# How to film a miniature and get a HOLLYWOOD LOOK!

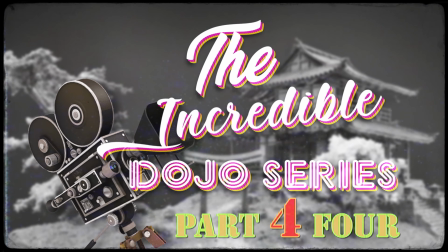Hello! So this is the final video about creating the small scene with a miniature dojo, and I just wanted to recap in short what this is all about.
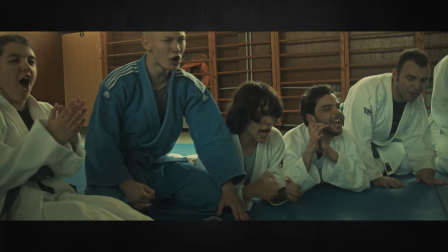Last year we were working on a short documentary about a Croatian judo club named Fuji for kids with cerebral palsy.
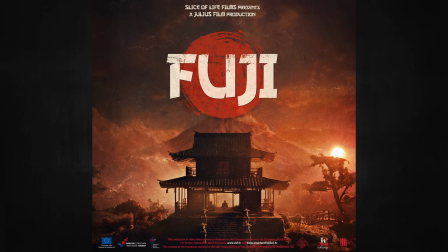And right now the documentary is finished and it's being applied to festivals around the world.
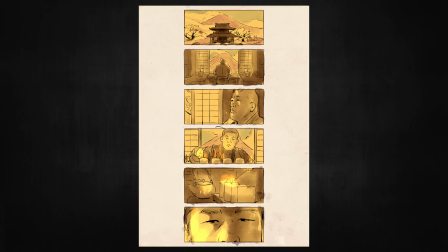We wanted to start the documentary in a very cinematic way, so we envisioned a 1-minute intro scene with a judo master who is narrating the whole story.
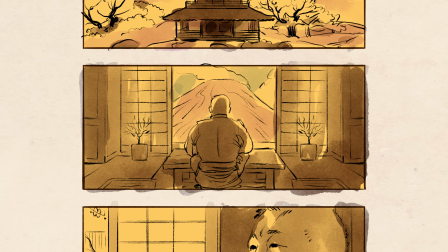First we show the establishing shot of the dojo in front of Mount Fuji,
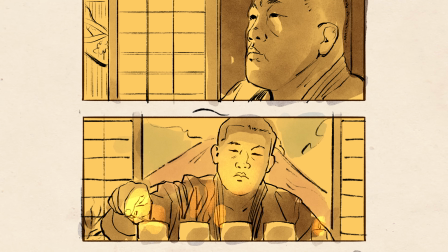and then we show the judo master gazing in the distance, lighting some candles and pondering about life.
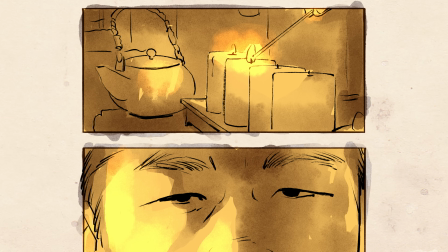Of course, we couldn't go to Japan to film this, unfortunately, so we decided to film the whole scene in a studio.
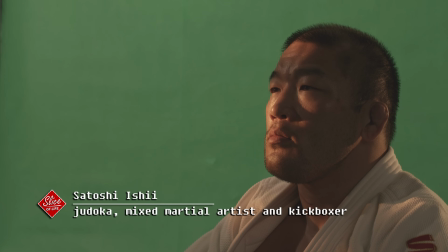Actual Olympic gold medal winner in judo was our actor for the day, and we filmed all his shots in front of a green screen.
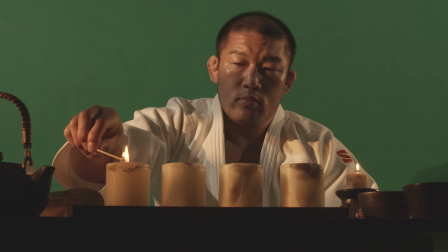And then to create everything around him, we needed a miniature. I built a dojo model with a surrounding diorama.
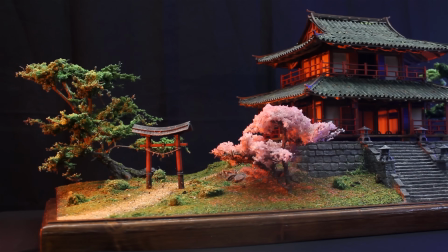If you haven't seen that, you can check out a couple of past videos on this channel. And we also made a real painted backdrop of a mountain to have something behind the miniature.
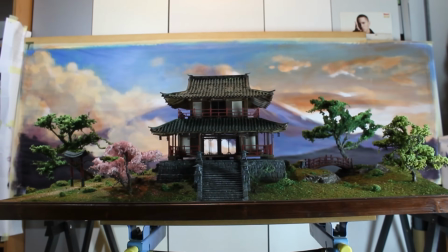So with all that said, all that's left is to show you how we filmed the miniature and composited these shots.
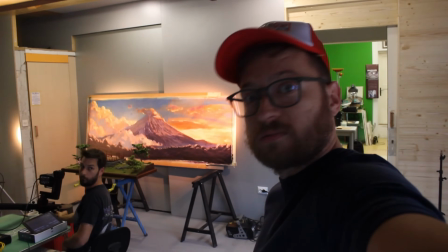Today's the big day. Today we're gonna shoot the miniature dojo that Luca has been so meticulously building, so let's check it out.
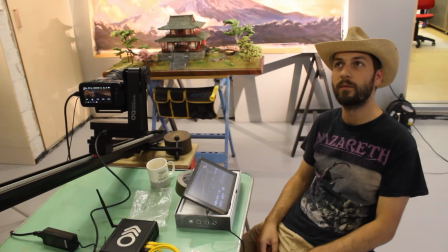So the last time that we used the motion control slider was when we filmed Slice of Life, the short movie, and that was what, like?
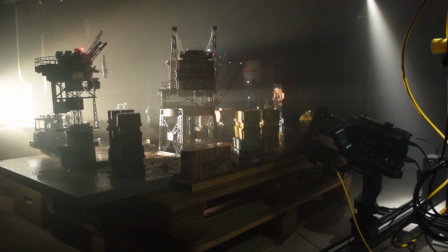2 years ago. 2 years ago. And we haven't touched it since.
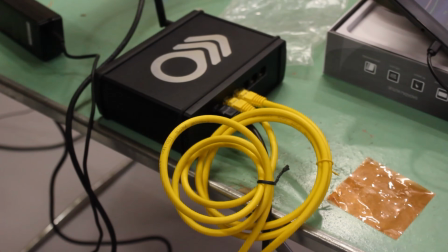So it took us over an hour to remember how to connect all the cables, because there's a lot of cables and you gotta connect everything correctly for it to work.
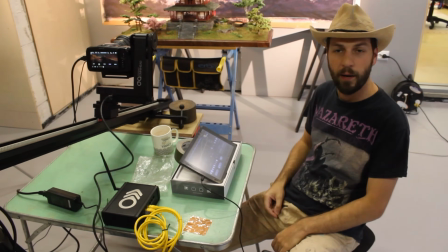And then now we can program the motion, you know, with keyframes,
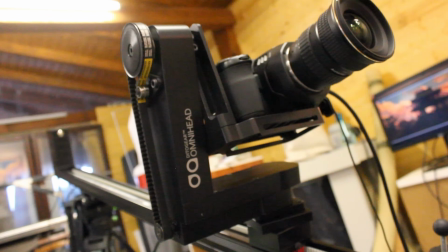and it's a little bit complicated, so it's hard to remember. But now that we remembered, we can do whatever we want.
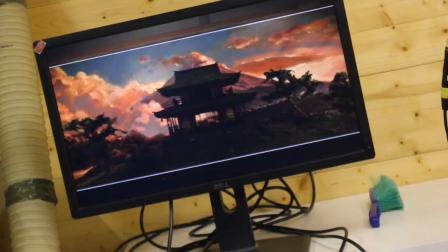It begins as a wide shot, and then camera moves towards the dojo, and we end up with a little bit closer shot.
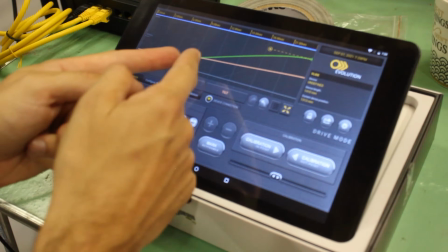It's a very gentle, nice move. So this is basically the length of the camera move.
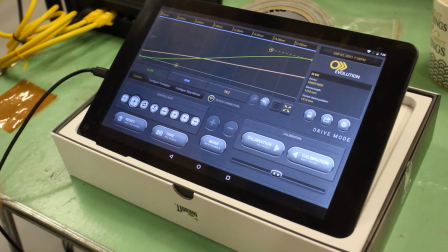This is the beginning keyframe and this is the end keyframe, and it's 24 seconds long.
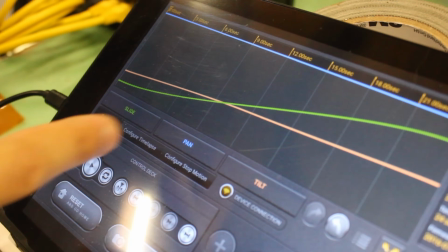I can control the slide, the pan and the tilt separately.
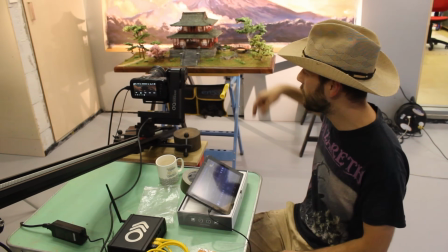So now we gotta pimp up the shot a little bit more.
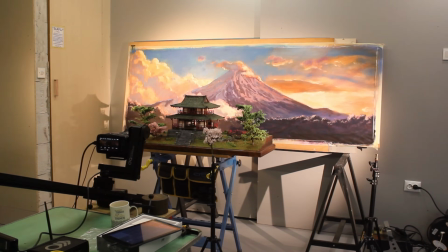The first thing we always do is decide on the camera move, because that gives us the information about what the camera will see and what is the area that we need to work in.
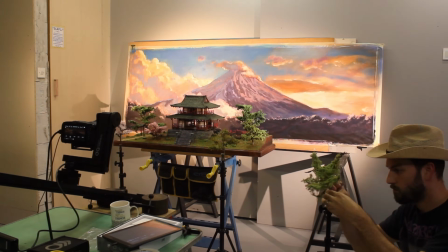Then we can start arranging things in the shot accordingly. We created 4 layers.
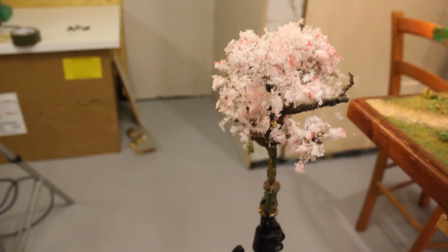We have this beautiful, nice little trees in the foreground. We have the dojo with the park.
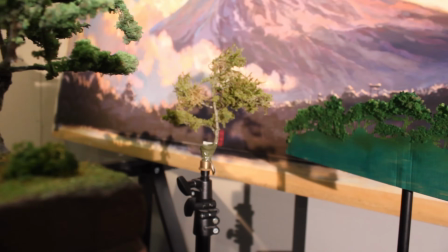In the 3rd layer, we have also little trees and silhouettes of a forest.
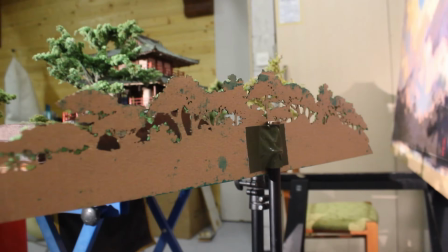I had the idea to do these forest silhouettes.
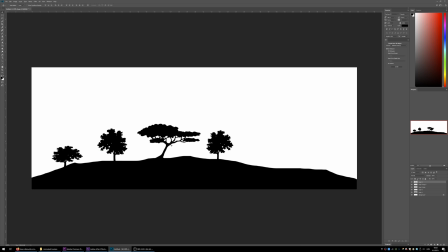I just took random tree silhouettes from Google, and then I was flipping and scaling them so it wouldn't look like I used just 3 different trees.
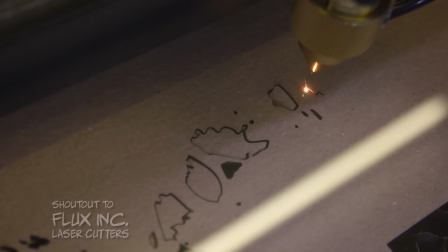I also placed some smaller bushes between the trees, and once it looked like a forest, I simply cut it from cardboard on my laser cutter.
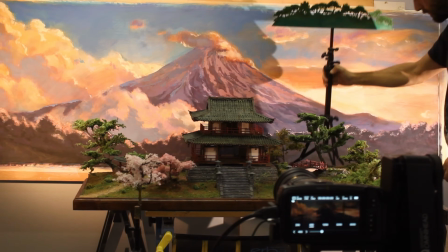Painted it green and glued a little bit of flocking to give the trees some volume. And after all that work, we placed it all the way in the background,
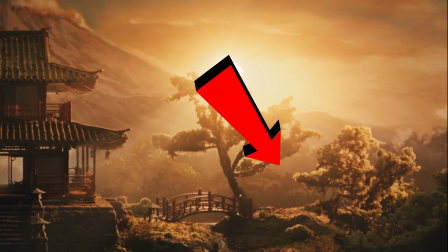and of course you can barely see it in the final shot. The other day we did a test of this shot,
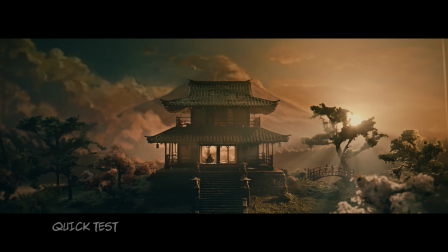just like a quick test to see how it's gonna look like. And originally on the dojo I built like some kind of doors here,
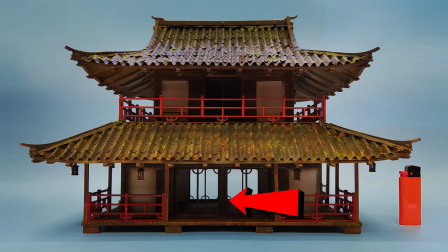and they had a post right in the middle, and therefore the little man who is sitting inside couldn't be in the middle.
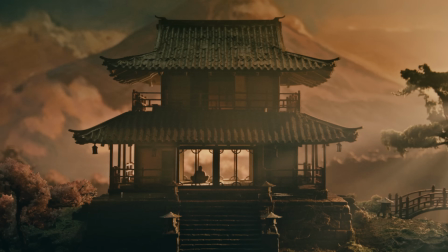So Dino said, let's move him to the left. And then we had an argue about it, because I couldn't stand him not being in the center,
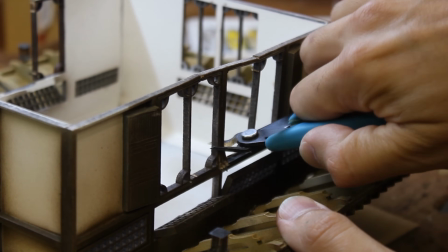because I have OCD and I couldn't live with it, so I cut out this post, and now he can be in the middle.
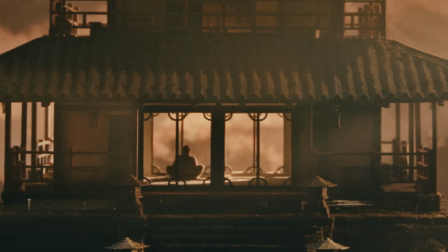Also, we needed to make the miniature guy more realistic than this one I quickly threw together for the test.
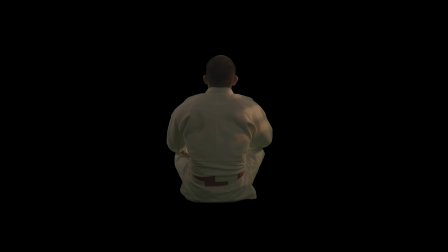So I took the footage of the real actor that we filmed, keyed him out to get a silhouette, and then I cut it on a laser cutter.
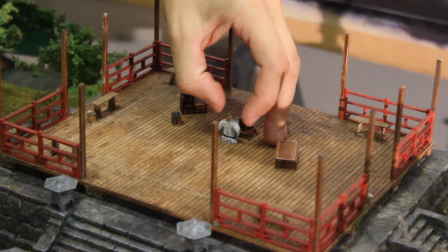I also threw some color on him, and because he was cut from that actor's silhouette, he now looks exactly like that person in the finished shot.
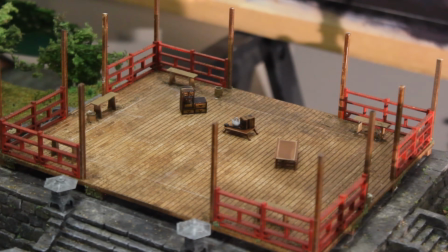All these closets and chests were again laser cut, and I designed them to mimic the actual style of traditional Japanese cabinetry.
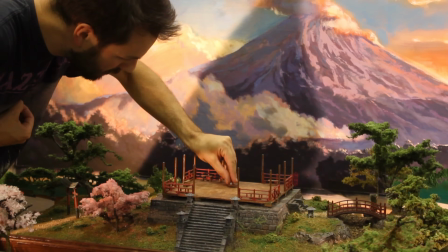I could talk about Japanese carpentry and cabinetry all day long, of course, but this is probably not the best time for it.
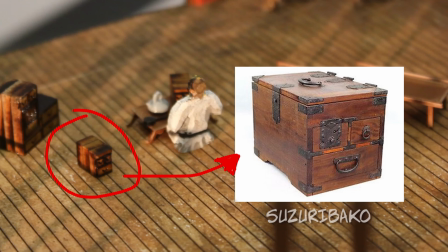This is called a Suzuribako. I know it's not important. Okay, let's film it.
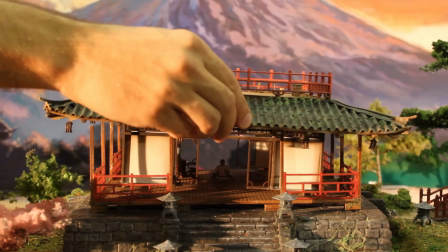As always, we decided to film this shot with the technique of filming in passes,
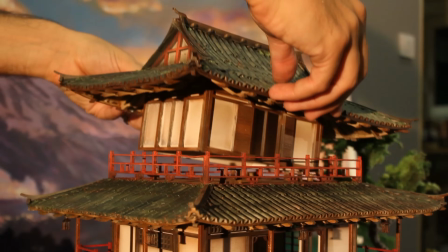to enable us with more control over individual elements and with more freedom in post-production.
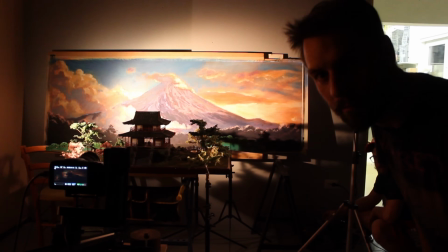So far we filmed three passes, I think, but yes, it's gonna be around, I don't know, maybe 6 or 7 passes altogether.
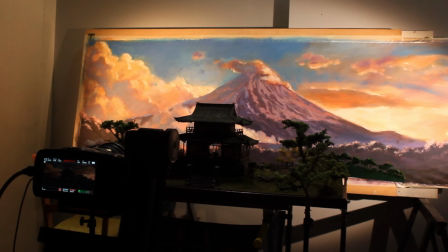We lit the backdrop, the Fuji painting, separately. That was 1 pass.
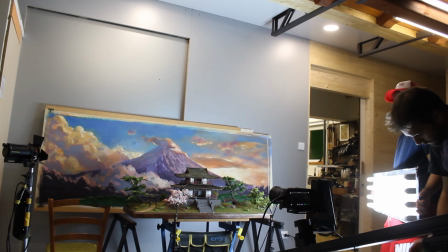Then we turned all the lights on and did something like a top light where everything is evenly lit.
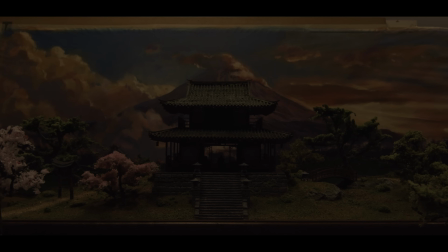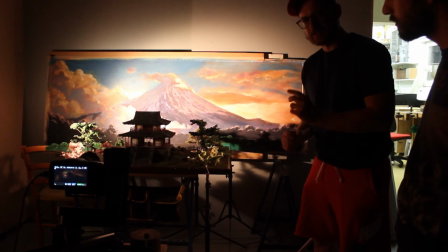Then we used little dado lights to highlight specific points on the miniature,
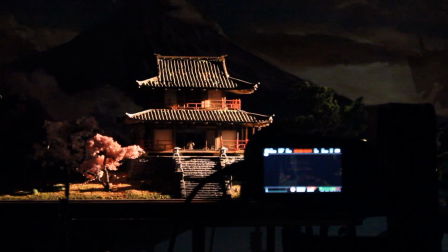like the staircase, like the roof thingies there.
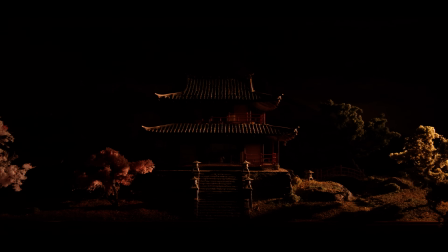And the Toro lamps. Don't forget the Toro lamps.
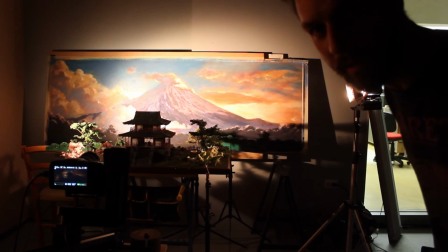Now we're going to smoke the room and start filming the fog passes.
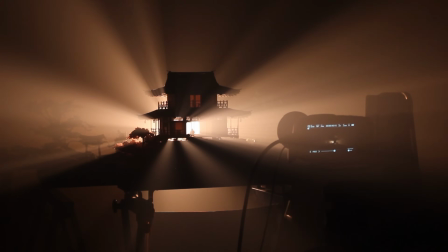We filmed a couple of fog passes with the light hidden behind the building. In the final shot, this will visually separate the building from the background.
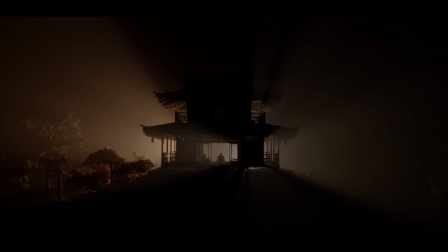And finally, it was time for the final pass, the sun.
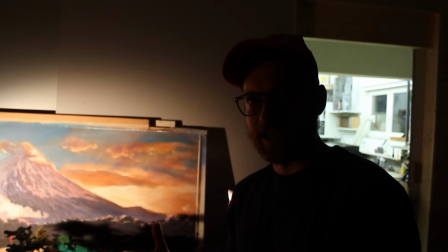We never filmed daylight in Slice of Life because we were afraid to get exposed because of our bad miniatures.
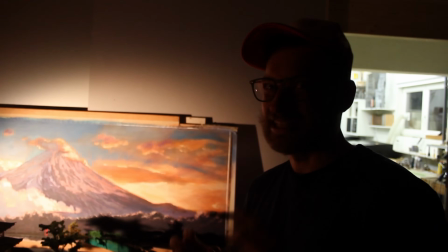Now Luca did a much better miniature, but we're still filming sundown, which is also kind of like dark, just with the sun.
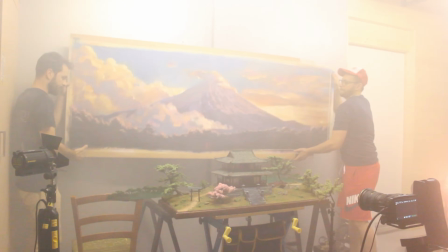Yeah. So, yeah. So for the sun pass, we removed the painting.
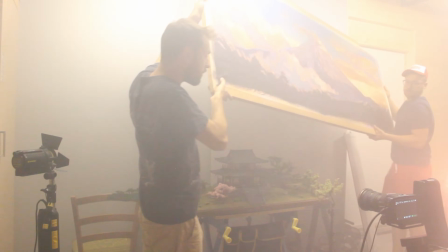That way we had more space for the light, because theoretically the light source should be at the very same place as the painting was. We designed the shot in a way that the sun would be behind the tree. That way the sun rays were constantly changing as the camera moved and it looked magical.
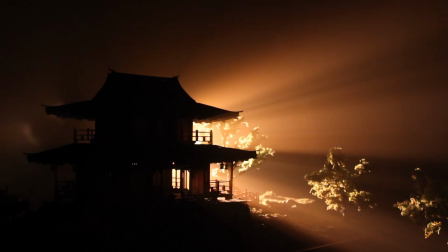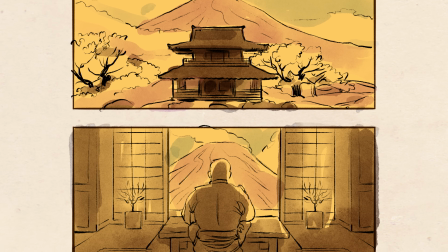So after the wide establishing shot, now we are filming the interior of the dojo.
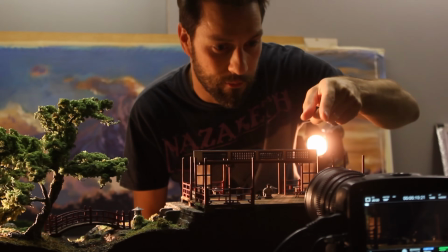So we actually put a 35mm lens on the camera and we came really close, so it seems like we are inside.
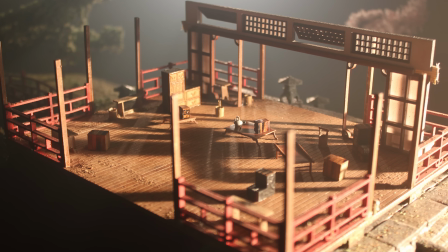And to our surprise, it actually holds the realism. The details are very fine.
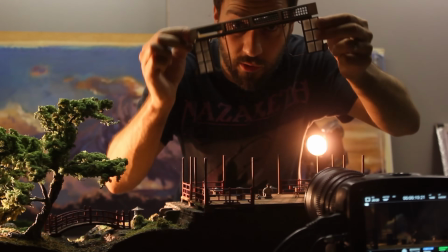I also made this one separate wall, just the front wall of the dojo.
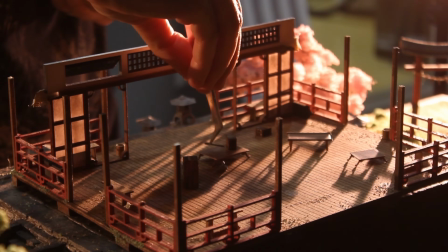And there's of course all these tiny benches and stuff like that.
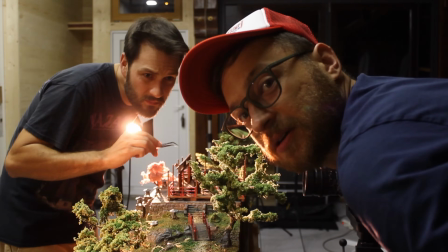Luca is very skillful with the tweezers because he uses them every morning when he goes to pee.
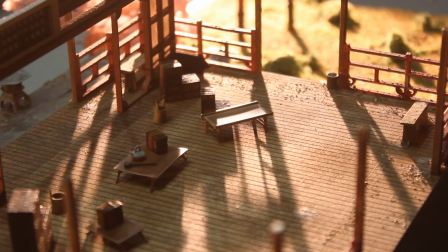The second shot was filmed in the same way as the first. The camera did a slow forward slide and we did about 6 passes.
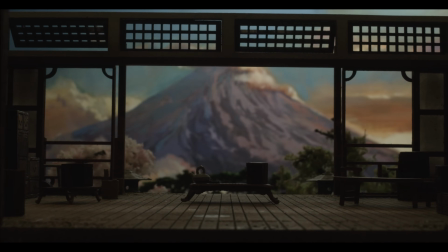The first one was this general even top light on the whole scene. Then we only lit the painting in the background, leaving the foreground dark.
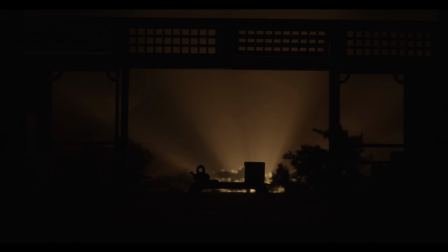Then we filled the room with smoke and did a couple of different fog passes. We often just move the lights around until something interesting happens.
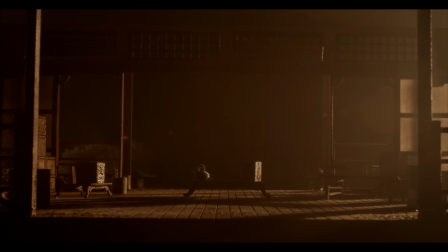I mean, you generally know what passes you need, but it's also about experimenting, so we often film more stuff than we actually need, but it gives you options later in compositing.
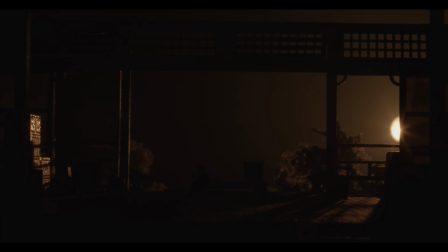And lastly, the sun. We place the light in such a way that when the camera moves forward, the sun appears from behind the wall.
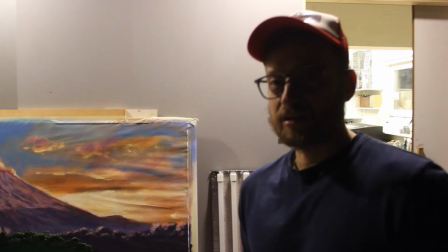The filming is finished! I think we did a pretty decent job. We did a ridiculous amount for one night.
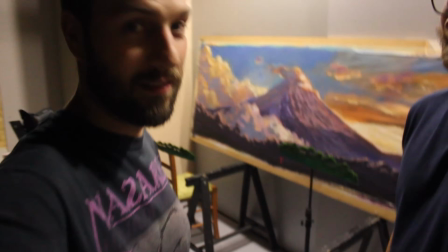2. Two shots, but that's a lot. That's like a 2-digit number.
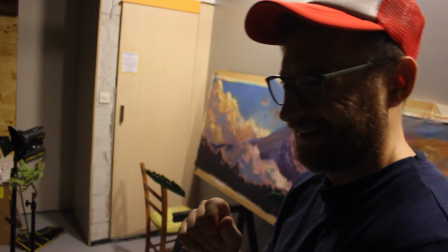Yeah.
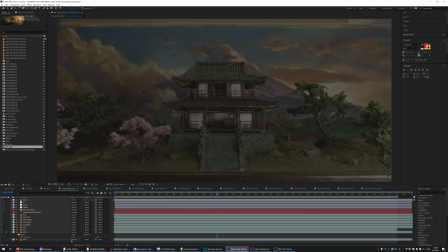Alright, so we are now in After Effects, where I composited all these shots together, and let's go through my composition. So I will just turn on layer by layer and then we will see how they stack together.